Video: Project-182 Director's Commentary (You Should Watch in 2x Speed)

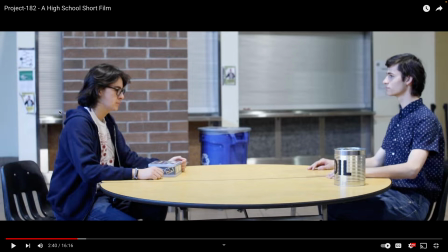(26:06)
That oil can is actually a paint can that came from Mr. DeMarco's classroom, so thanks for that. And then we just printed out the O-I-L on like a cricket, I believe. this is a mandalorian lunchbox that i have i don't know why the
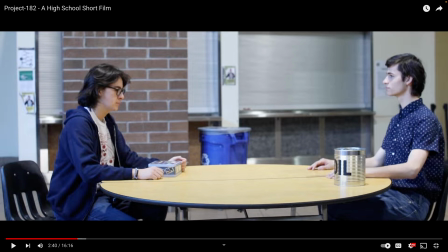(26:26)
shirt that he's wearing is one of the shirts that peter parker spider-man wears if you watch this movie he wears a lot of spider-man's shirts we didn't go out there and buy them ezra's like a huge fan of
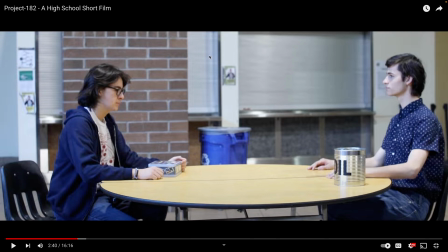(26:42)
tom holland spider-man i think of all the spider-mans actually um so he just happened to have these in his closet it so that's super funny um most of the shirts that michael wears are mine the original um bow tie that he wears is my bow tie i don't know what happened
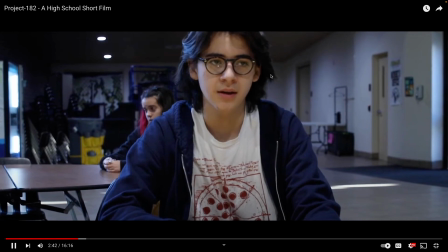(26:59)
to it actually this is the last time i ever saw it okay uh don't get the candy from the kid i don't want to keep pointing
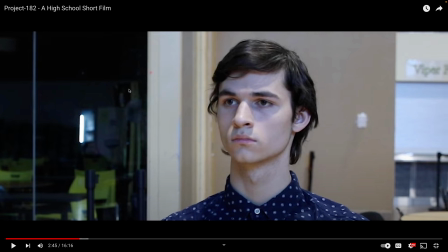(27:07)
out but like the lunch lines close the innovation lounge lights are off there's no one here except for the cleaning people the cleaning people thank you so much for allowing us to film there they hated that we filmed there um because they were trying to clean and we decided to do it off to the side and tried to help
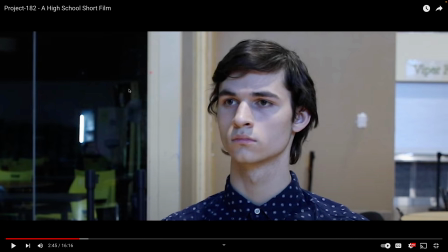(27:27)
them out in any way possible um this sort of area um
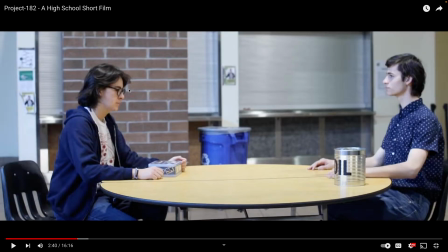(27:32)
isn't perfect but this is i chose this general area because this is where the eggs bacon grits sausage video was filmed so if you remember Remember that Vine? It was a Vine, I believe.
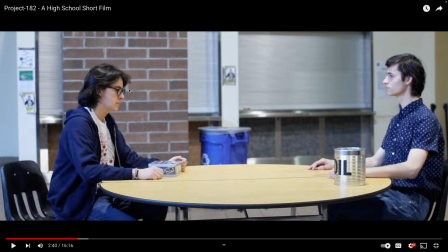(27:45)
This is the original video of the kid rapping that is actually at my school and in this general area of the cafeteria.
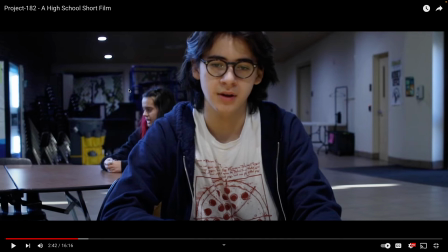(27:55)
And then you can hear in the background what's supposed to be people in a cafeteria.
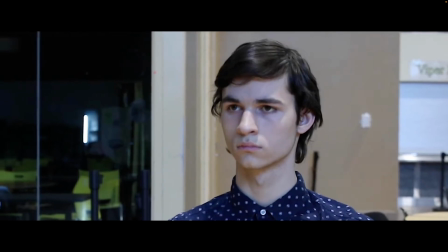(28:00) Okay. Don't get the candy from the kid in the back. It's just, it's not actually candy.
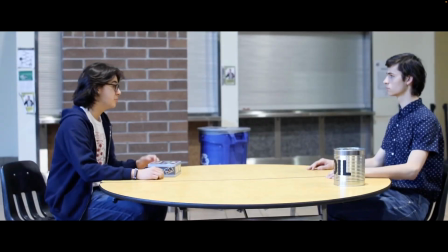(28:06) And don't get caught up in the wrong crowd because you don't want people getting the wrong idea. And do not, do not at all talk to the football guys.
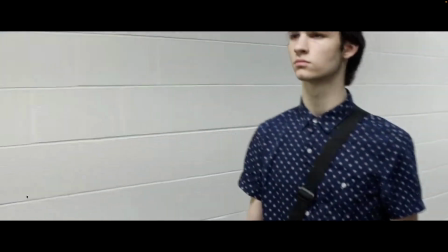(28:13) They're going to eat you alive.
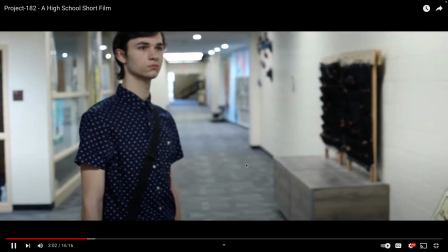(28:17) Sorry. I do not intend to have a collision with you.
Ryan wanted to be in my film really bad.
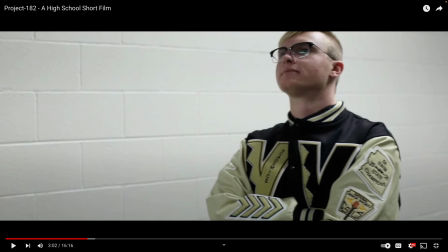(28:24)
And I was like, you know what? I'll do it. Going to Tommy's character, fun fact, Tommy is named after Major Tom from Space Oddity.
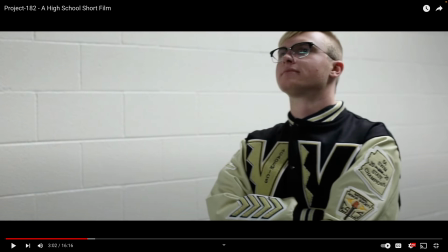(28:41)
Um, he's, he's, he's not necessarily the jock type just by looking at him. I will say that Ryan is probably one of the best swimmers in the entire state.
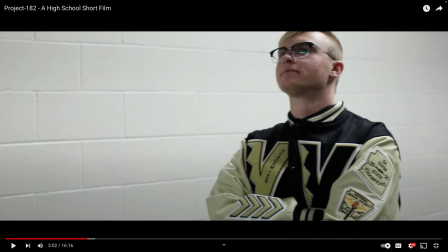(28:54)
Um, he's gotten the state title and a lot of other accolades throughout his years of swimming. Um, and I think he's going to be continuing on swimming in college. Um, so he's really like really good at swimming. um but apart
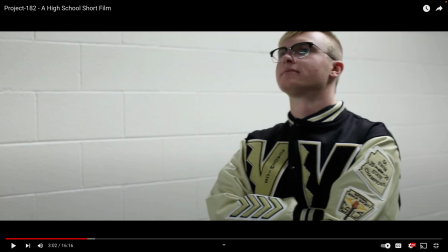(29:12)
from that i think the concept of tommy was really interesting because i didn't necessarily want a run-of-the-mill high school bully i wanted something more than that okay and that's why he's wearing glasses and that's why he doesn't look
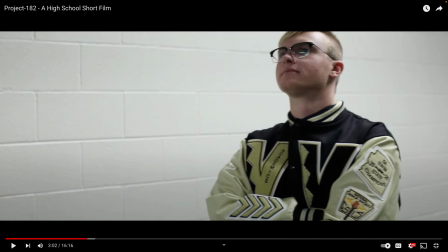(29:29)
like a typical football jock um people are like well he doesn't really look like a football player um okay i'll take that criticism except Tommy's character is like sophisticated okay and I'll get more on that
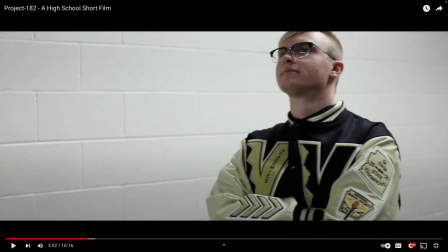(29:47)
later because he has a lot more experiences in the film here
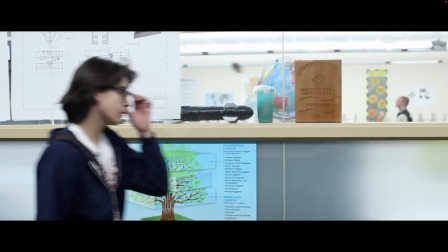(29:54)
they are throwing the football fun fact about this scene mr.
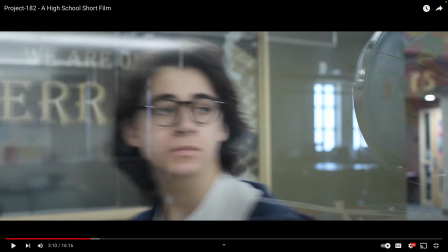(29:59)
bot the engineering teacher was in the film classroom talking to my film teacher while they were doing that, I asked Mr. Bott if I could film in his classroom, and he said yes.
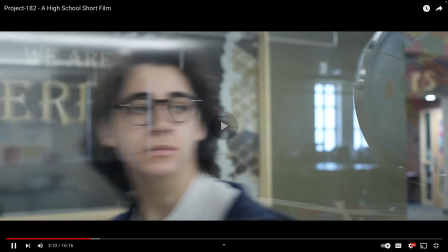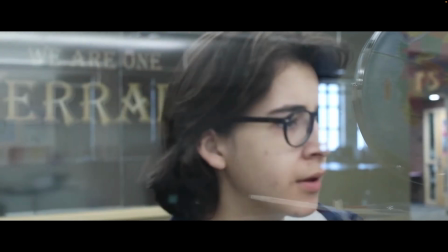(30:15)
Wait for it.